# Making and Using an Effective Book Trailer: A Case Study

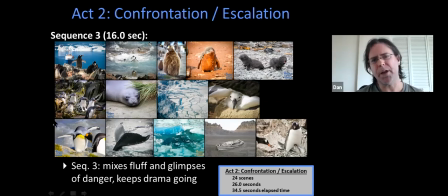16:17 So things have to be crystal clear. And so the other thing too is you also can kind of play around, not necessarily play around, but here's where you can actually throw in like some subtleties in it that maybe people may not get,
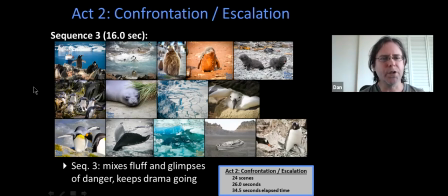16:31 directly, but it might be in their subconscious as we start moving along. So for example, I start sequence 3 off with penguins on land. Okay, great, that's a static shot. Very next thing, again, a very quick change in pace, the penguin swimming.
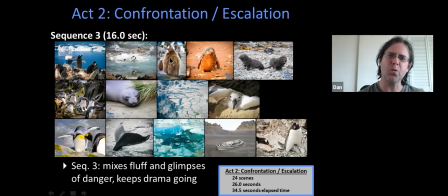16:46 Then I have a penguin chick over here who's got all this nice warm down feathers, and he looks really comfortable. And then I have this penguin chick coated in mud that's basically infused with krill from basically the food that other penguins have eaten.
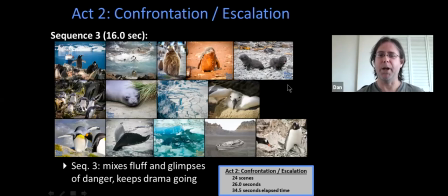17:03 This is not a very pleasant penguin, right? Then what's better than seals? Seal babies, right? So we got some seal babies over here. Okay, that's interesting. We've got some funny penguins marching through some stuff over here.
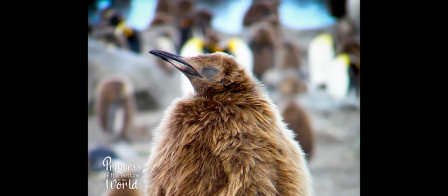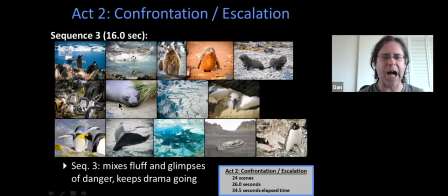17:26 Again, we have a baby elephant seal with these beautiful black eyes. They get really, really, really ugly very fast. So this is about the best they get. Then I got some crevasses over here on a glacier. And then I have this chick over here. Again, another cute, cute animal.
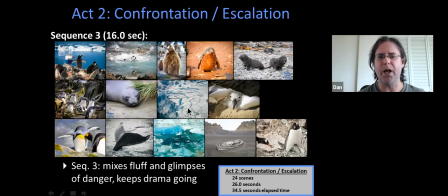17:43 Now this is again where I start to introduce some elements of the danger and the possibilities of the conflict. And now I do that with these crevasses over here. And the way I situate it between these two is I got, again, this cute little seal over here kind of looking towards that direction,
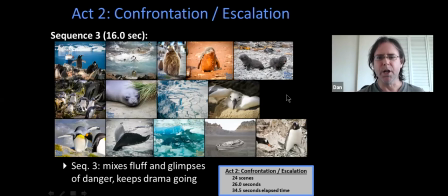18:00 and this cute little albatross chick looking in that direction. Most people probably won't notice it, but maybe in deep down they might. The next I kind of get to a king penguin here. This guy's marching along the water, and then I have a whale tail.
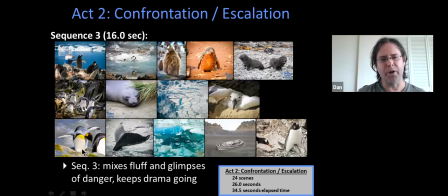18:19 And to me, I'm like, well, you know what? That foot over there is like the foot of a whale, and guess what? We're really not all that different. Got the blue ice. This is crumbled off of a glacier. We've got this rowboat that's covered in mud from a volcano.
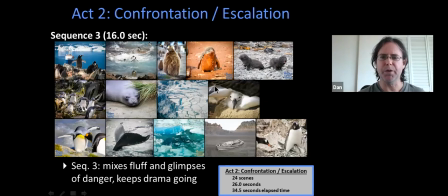18:37 All right, and this is in Deception Island. Again, keeping with some of the themes of mud and kind of, it could be pretty unpleasant. And then I kind of end this act with one of my favorite photographs, and I actually have a video clip of this in the Multimedia Travel Companion that I hope we'll have time to talk about later.
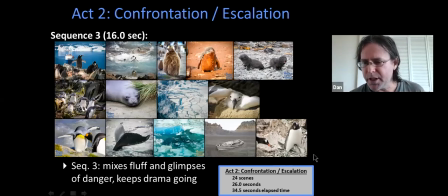18:58 But anyway, this over here is you've got this little scene of these Gentoo penguins building a nest. And it looks really nice because this one Gentoo is actually, helping his mate and his chicks build a nest. But he's actually stealing rocks from other nests. So, you have to, again,
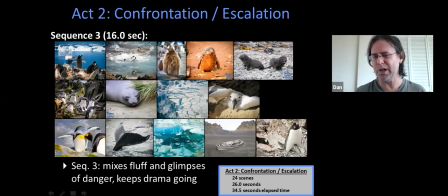19:15 I think kind of what I was hoping with this particular one is you have to kind of sometimes look under the surface sometimes, because not everything is what it appears to be.
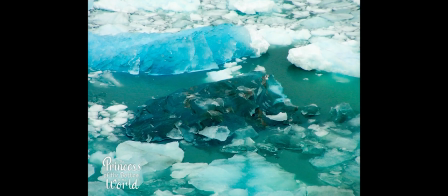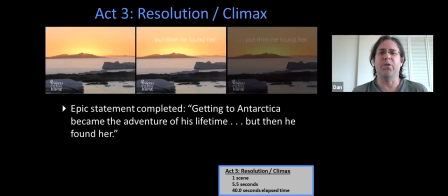19:33 So now we get to Act 3, the resolution of the climax, right? So remember, I had that epic statement in the front. I said getting to Antarctica became the adventure of his lifetime, but this is not simply a book just about critters, right? and it's a novel.
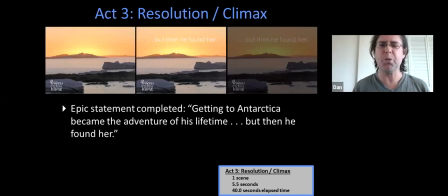19:51 It entails, you know, interpersonal, you know, connections between people, and this is really where I put the twist in. And instead of just going along with saying this is an adventure, I said, but then he found her,
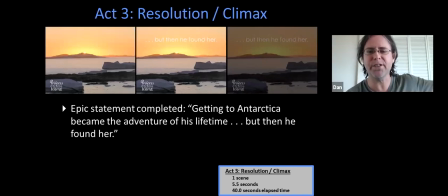20:06 as if all that amazing stuff we just saw was just didn't count anymore. Now, I am not going to explain this any more than that. This is my hook. This is what I'm trying to show to somebody who doesn't know what this is about. I want them to get interested in it.
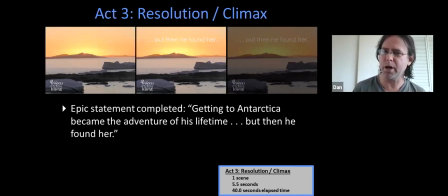20:23 Again, we're not here to give a synopsis of what it is because we don't want to give away any of the details.
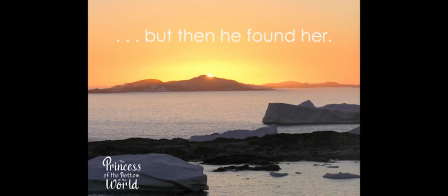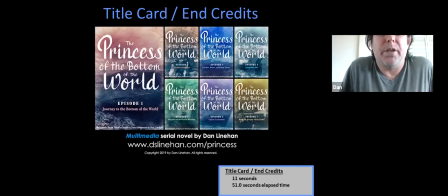20:36 So now we come up with the end card, or the very end of our trailer, and this is a really critical thing to decide on what to do. Because again, as writers, we probably tend to overwrite at first, and that's probably the worst thing you want to do.
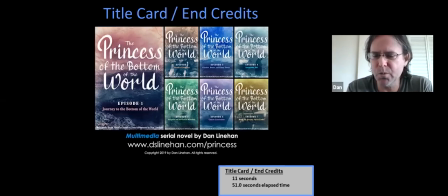20:54 You want to keep things as absolute minimum. And 11 seconds is a really, really long time compared to the whole time of the trailer. It's 20% of the trailer stuck on essentially on book covers and some minimal text.
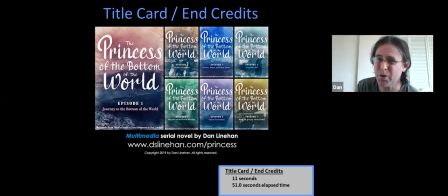21:10 But they say that you want to have enough time to read everything twice at a normal pace, right? And my work over here is episodic, and I don't want to have to say in text it's episodic.
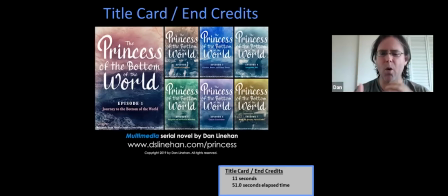21:25 The covers do that. I don't want to have to say all these descriptive things about the different names and this and that. I want to have the images do that. So really the limited text I have is, it's multimedia, serial novel by Dan Lenihan.
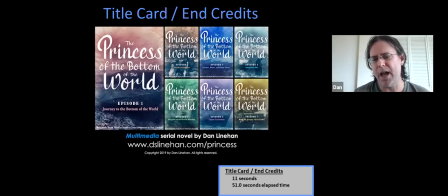21:39 And then my choice of websites. We can't list everything. I mean, as much as we want to list all the possibilities, I decided to point people to my multimedia traveling companion, because that's really the hub of this book in a way.
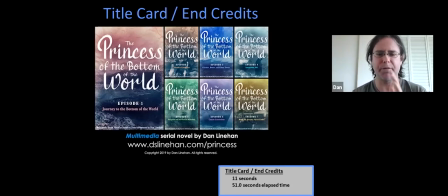21:56 It can show people where to buy it. It could show people the videos, the photos, all that stuff, and it's for free. So there's really the least barrier to people looking at stuff by going to this one website I give. I don't even give my homepage, because my homepage has got a lot of other projects too.
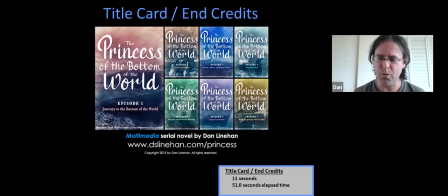22:14 So I really had to think about where I wanted to direct people from this.
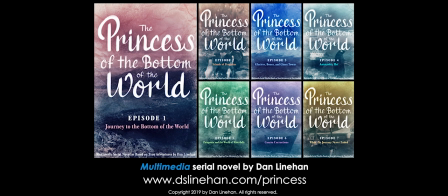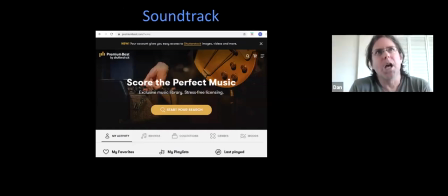22:33 So the next really critical part of this, and I think sound design is one of those things, if you don't notice it, that's a good thing. But when you start to notice it and it's grating on you and you're like, you know, then that's a problem.
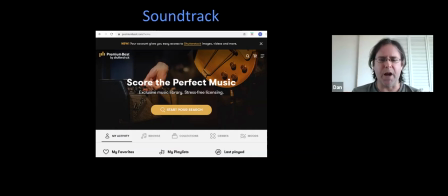22:49 And it's kind of probably the same that goes with the visuals. If everything went really, really smooth and nothing stood out to you and clunked, then you know that you probably had got this 3-act structure, again, which is very natural to us. You know, you probably had it working, right?
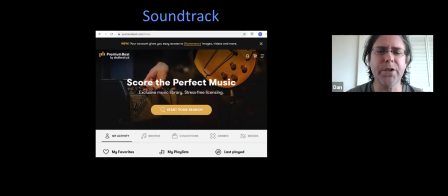23:06 So what I did for this particular case, and there's a lot of different ways to get music, but what I did is I went to a website. It's kind of like Shutterstock for photographs, and there's all kinds of these websites where you can actually get the assets to use for your videos. In this particular case, I used premiumbeat.com.
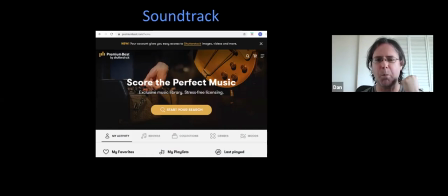23:26 I went to the website and I'm like, I need to find the perfect score for this trailer.
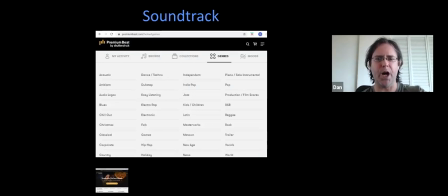23:32 So you go to your website, you can see all the different genres, and in fact, they even have something called trailer. I don't think they weren't showing this when I actually got my video a while back, but you don't have to necessarily go to the trailer section.
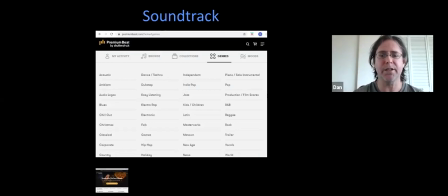23:48 You can actually come up with any of these things to add to the soundtrack.
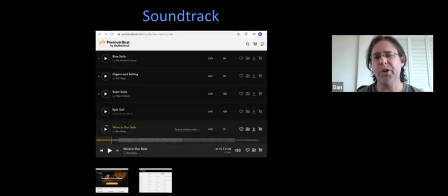23:54 So what I did was I did a search, and I'm like, I wanted to do things like adventure, you know, epic, you know, romance, you know, and even sailing, because we're actually sailing.
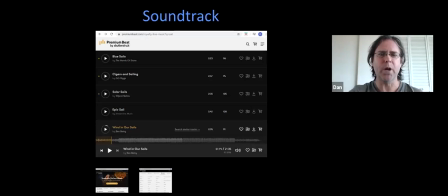24:09 And so kind of the theme of my trailer was kind of this sailing thing. So when I put my search in for sailing, these are all the songs I got. And then if you look down below, you can see the waveform. So you can kind of see how things intensify. Over here is really where the music changes.